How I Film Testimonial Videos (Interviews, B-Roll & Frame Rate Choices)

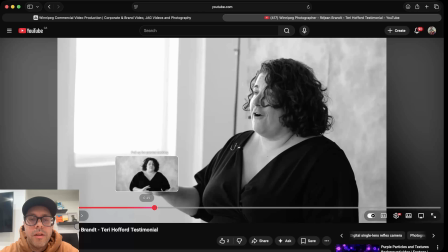[8:11]
It's a nice bit of variety to have the front and the side one. So whenever possible, I try to always have multiple cameras so I can get different angles, and then I mix them together just because it gets a little boring when it's just one camera angle. Okay, so we'll back it up and we'll let this play again, and let's see what else we're doing here.
Shop or something like that in the space.
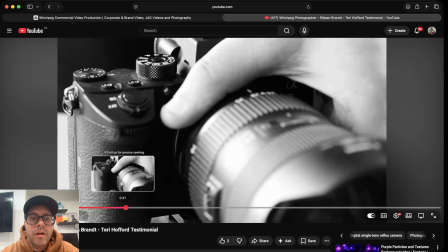[8:30] And I attend.
So that's a B-roll shot, a close-up, or a detail shot, if you will.
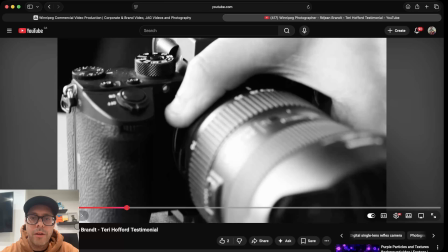[8:36] It was through the...
That would have been handheld as well. I would have been just holding my camera, probably with my 50, just getting a nice, clean detail shot.
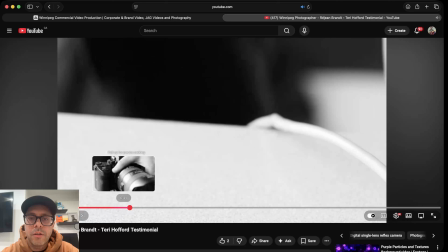[8:45] And I attended that. It was through the Professional Photographers of Canada.
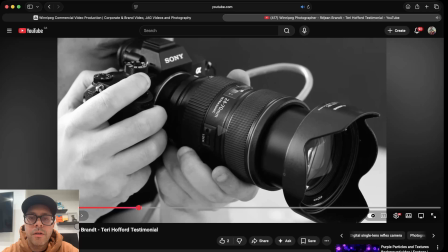[8:50]
Another clean detail shot.
And that was the first time I got to see him in real life, but I had followed his work.
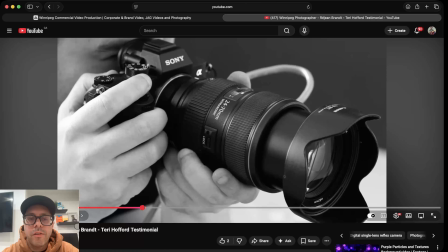[8:57]
Something we should mention as well, or we should discuss as well. So her speaking is in 24 frames per second.
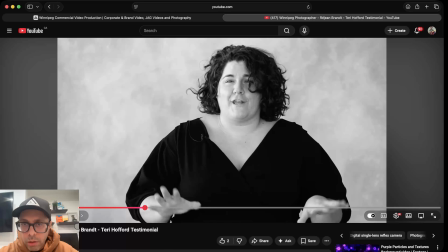[9:03]
So her speaking is real time because it's real, and we want that to be as real and natural as possible. So I would always shoot that in 24 because I do like my cinematic looks as well. So yeah, 24 for the speaking, both angles. The side is also in 24.
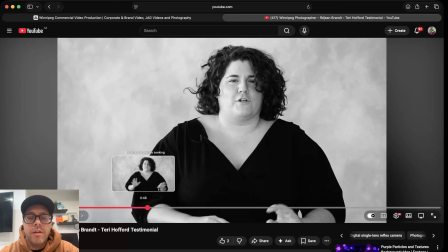[9:19]
But all B-roll is shot in 60. So I should have mentioned that off the top. All of the B-roll is slow motion, and you would have noticed that anyways. But yeah, it was B-roll is 60, speaking is 24,
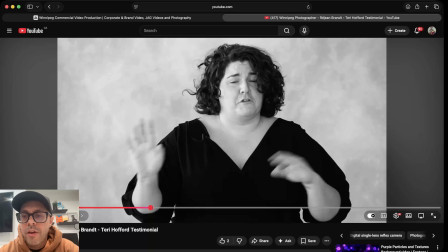[9:32]
and that's very common for me when I do this type of stuff, especially with this sort of slower music vibe to it.
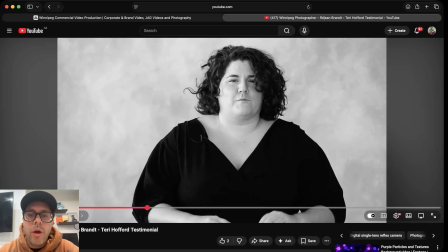[9:40]
the faster video that you saw before, that worked well in 24, but this sort of like screamed slow-mo for sure.
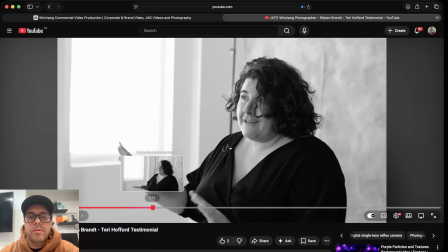[9:47]
So that's what I did for my B-roll.
In Regina, so I was a long-time follower.
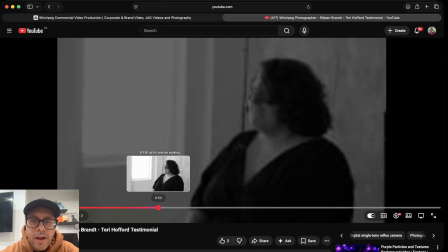[9:53]
So I decided to Now, one other thing I'll point out, this side angle,
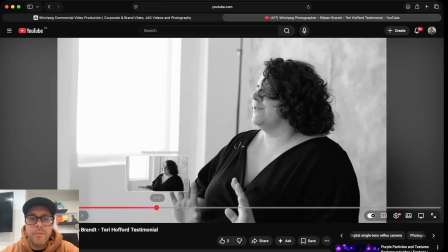[9:58]
I actually did have my camera on something called a slider, and it was moving very slow.
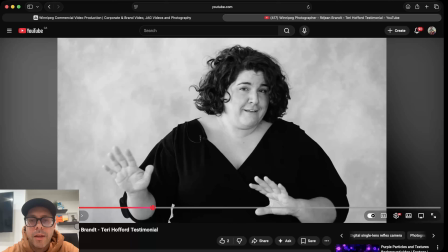[10:03]
So if we watch this side angle again, there's a little slow panning happening.
So I was a long-time see the movement. follower.
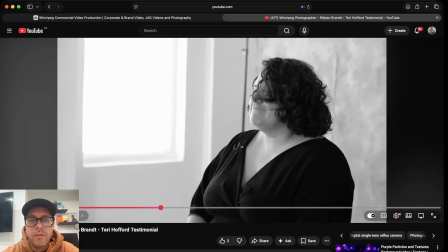[10:09]
If you watch that window, So I decided. here, watch it again. See the windows moving?
So I decided. So I was a long-time follower.
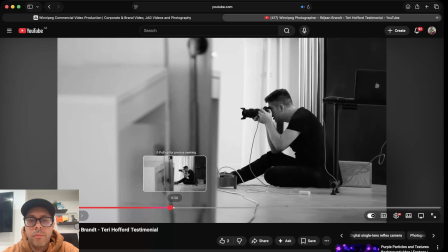[10:16] So I decided to hire Rajan for my portraits because he has a really clean style.
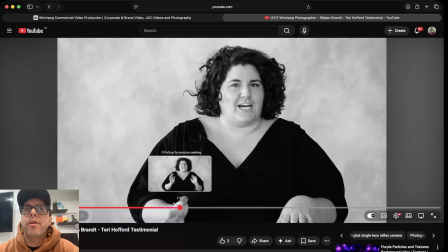[10:23]
Now, the next thing I'll mention, and I think this is very important, and I'm always very mindful of this stuff when I'm shooting, is that the B-roll needs to complement what she's saying. So when I'm doing a shoot like this,
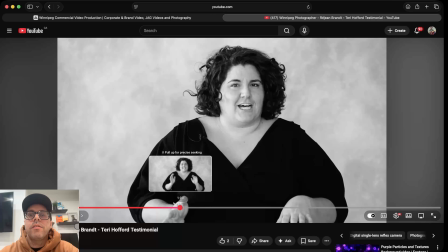[10:38]
the order of events that I like to do it in is speaking first, because then I get to hear the script. I get to a better understanding of what she's talking about. And as we're shooting that, I'm making notes of some, important things and B-roll things that I want to shoot.
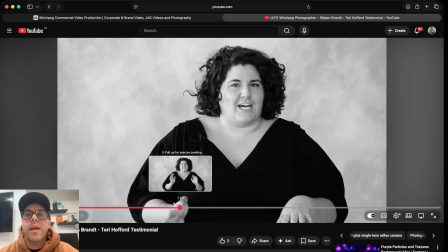[10:56]
Now, there are times where this stuff is all pre-done and pre-planned and pre-discussed, and, you could do the B-roll first for sure and go down your list. In this situation, I remember we didn't have as much of a plan. It was more of what you call a loose sort of shoot. We showed up. I knew all the gear that I wanted to play with.
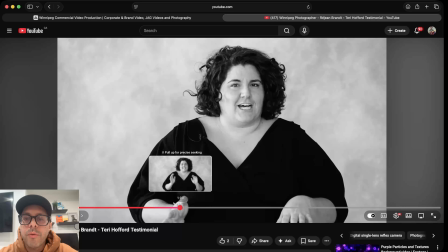[11:15]
We knew we were gonna do the interview, but I didn't totally have any B-roll planned out. So having her speak first was very important. That way I could really understand what the story is and what I need to put together.
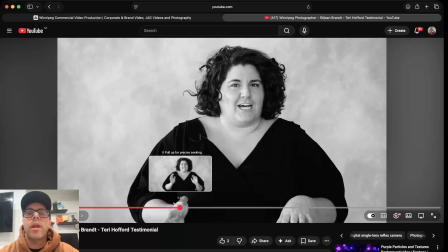[11:28]
And then when it came time to shooting B-roll, I knew exactly what I wanted to do. And I need that B-roll to be able to match up to what she's saying. So if she's saying one thing, I want to be able to show that as best as I can in the B-roll. That way, as she's speaking, I can cut to those images, if that makes sense.
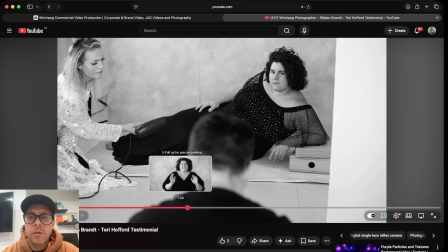[11:46] Very commercial looking, and as a regular human, you don't think you can look like.
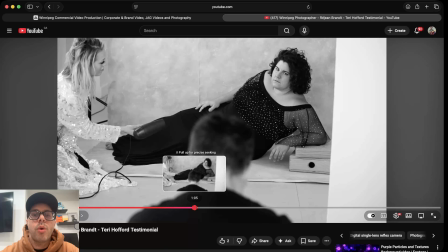[11:50]
So as she's discussing this, I get to show her being shot and having her photo shoot. So we set up kind of a mock photo shoot so that we could show those images.
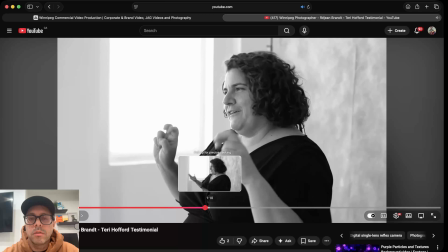[11:59] So I appreciated that he was able to take regular looking humans and make them look like stepped off a cover of a magazine.
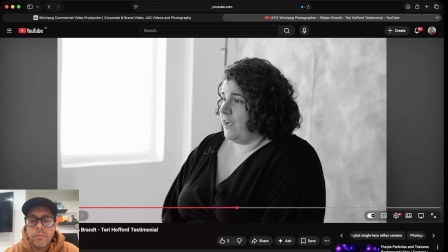[12:10] Well, as a photographer, being behind the camera is always a little more unnerving.
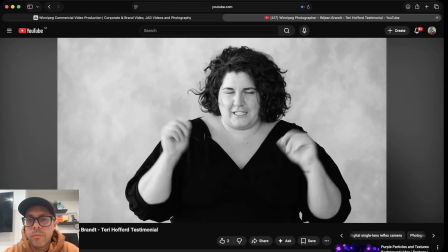[12:16] We're very much more comfortable doing the clicking of the shutter, but he made it very easy,
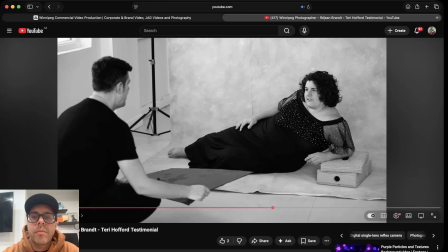[12:22] gave really good direction on how to pose my hands.
Yeah, so again, she's talking about being in front of the camera.
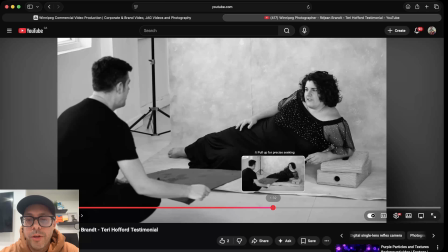[12:28]
She's also a photographer, actually. So there's two photographers in this video, but she's typically behind the camera as the one shooting, so because she's talking about stepping out in front and getting out of her comfort zone, that's what we wanted to show. So this B-roll matches up perfectly and really puts, brings the story together, right?
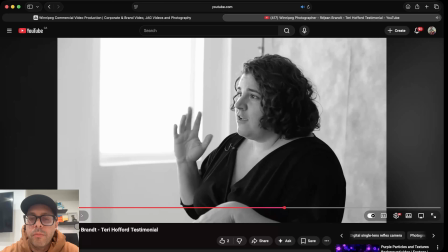[12:47] Down to the smallest thing, like how to pose my hands in my hair, move my chin just a little bit, like very tiny detail.
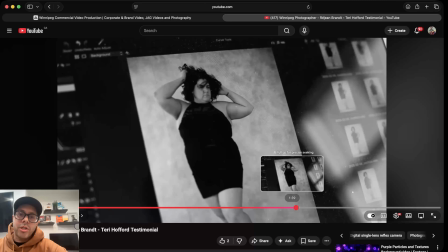[12:55]
So this was cool. I just got some shots of the actual photos on the laptop, so I had them scroll through just so you could see some of the finals, just as a way to change things up, right? And I purposely saw some window shine in the laptop here, and I thought that was kind of artsy and, interesting.
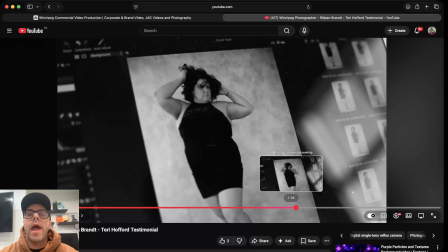[13:13]
So that's kind of what I was thinking about. I showed the actual shoot, but wouldn't it be nice to show the photos? And what if it wasn't just the photos, zooming on the screen? What if it was the laptop with some shine from the room?
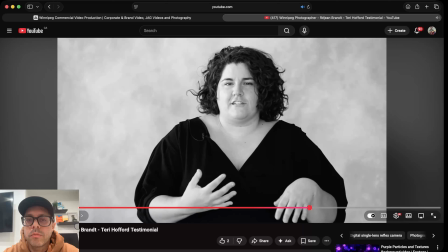[13:27]
So that's what I went with.
Which made it all work. I appreciated that I looked like myself, which is usually like, I'm used to taking self-portraits of myself.
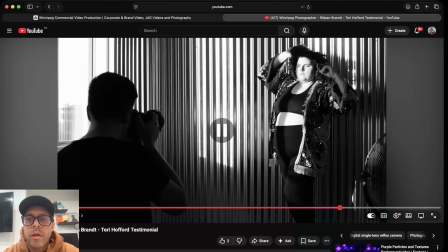[13:36] So when you see other people's, there's always a bit of an expectation that you have, and then the reality sometimes is different.
So just more B-roll of her in front of the camera, which just helps to paint the picture. This was a pretty cool shot with this, I don't know what you call this material, this metallic material.
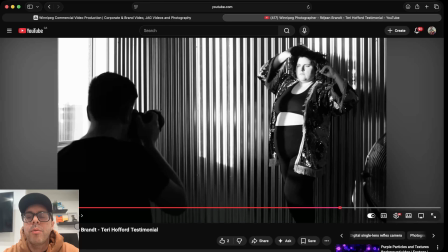[13:53]
There's all sorts of light hits from the window and shine happening. So really cool shot, and you have the fan going here as well. So, and then I'm just kind of panning from behind Rajan's back here.
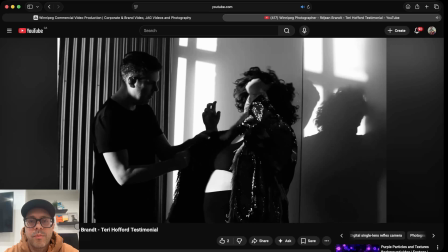[14:06] But in the photos that he took of me, it was pretty much an exact replication of how I would take my own photos,
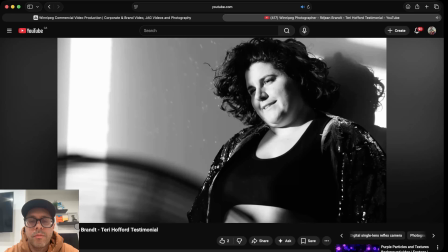[14:14] but with his own style and finesse on them.
Yeah, that's a cool shot.
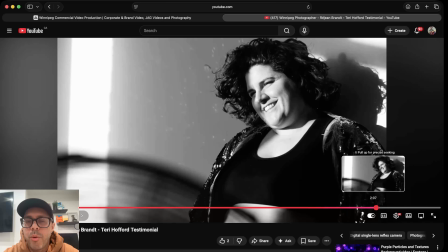[14:19]
So just something to point out here.
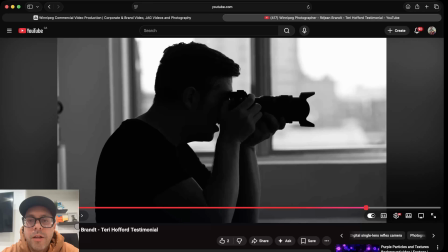[14:22]
This shot of Rajan, you could technically consider this a silhouette where I've somewhat exposed for the outside.
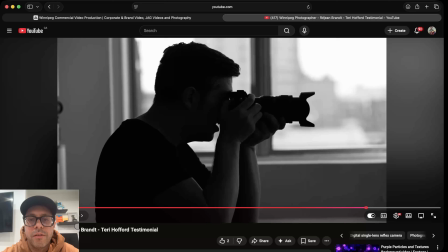[14:31]
And then he's darker. He's not completely blacked out, but he is dark enough where I would consider this as a silhouette shot. So I was mindful of this exposure. I thought it was a cool shot, and I knew that it would work well, color or black and white.
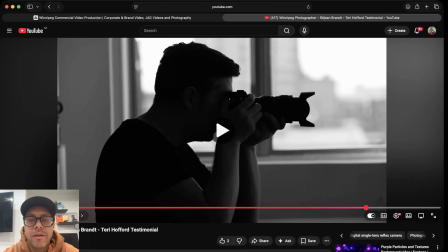[14:45]
And it turns out I went with the black and white, and it was, in fact, pretty cool, in my opinion.
Like style and finesse on them.
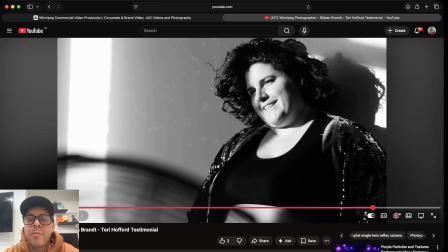[14:53] It was amazing, and I definitely...
When you're doing stuff like this, when smiles happen like that, definitely do. I'll show that again. That's always a good thing. The music's kind of pulling at the heartstrings, and we're having a moment here, and that smile was perfect.
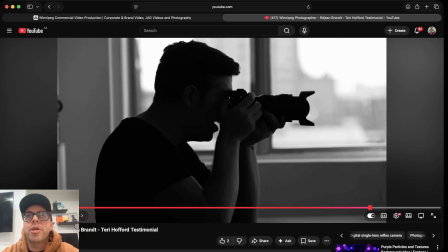[15:11]
So when you see that type of emotion, keep shooting, get close up if you can.
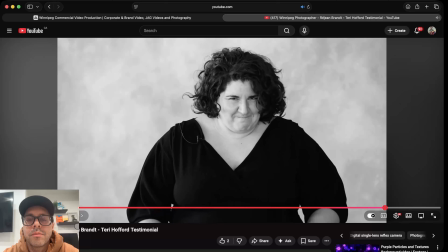[15:17]
It's always a good thing.
And finesse on them.
Yeah, you can see she's happy, she's enjoying herself, and she's where she wanted to be.
It's amazing, and I definitely do.
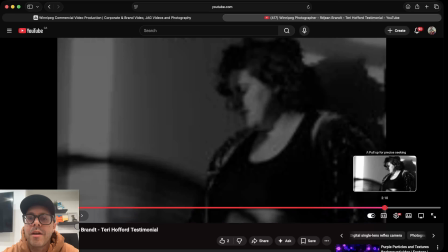[15:31]
There, okay, so another example, like I said it in the B-roll here, but she had a nice smile again, and I got it on both angles, and I used it in the video, and I love it.
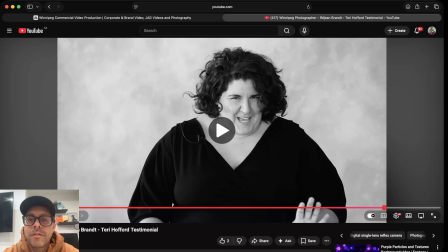[15:40]
It makes me smile when I see that. Here, we'll watch all three smiles.
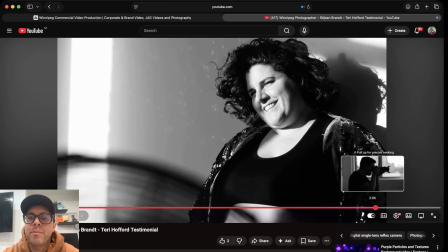[15:45]
So there, okay, so here.
It was amazing, and I definitely do.
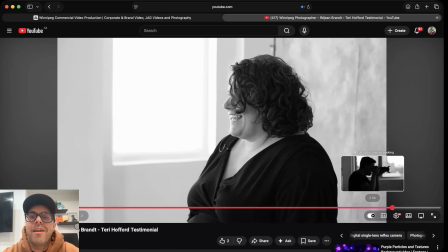[15:51]
And she ends on a huge smile. Yeah. Even the laugh was perfect.
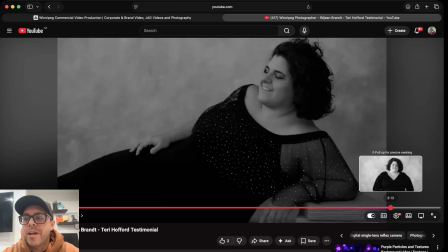[15:56]
I kept that in.
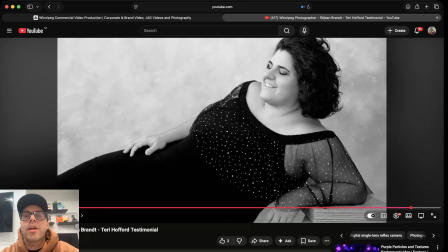[16:02]
And then ending on the final photo. So these were the actual photos that I zoomed on purpose.
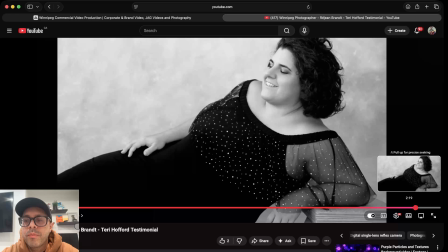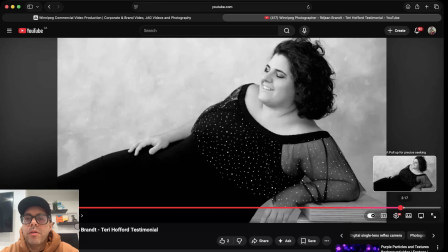[16:13]
Yeah, and these are the actual final photos that I zoomed on the screen on purpose, so you get the full quality idea of it. The other one was just the laptop version, but I wanted to end it on the real photos.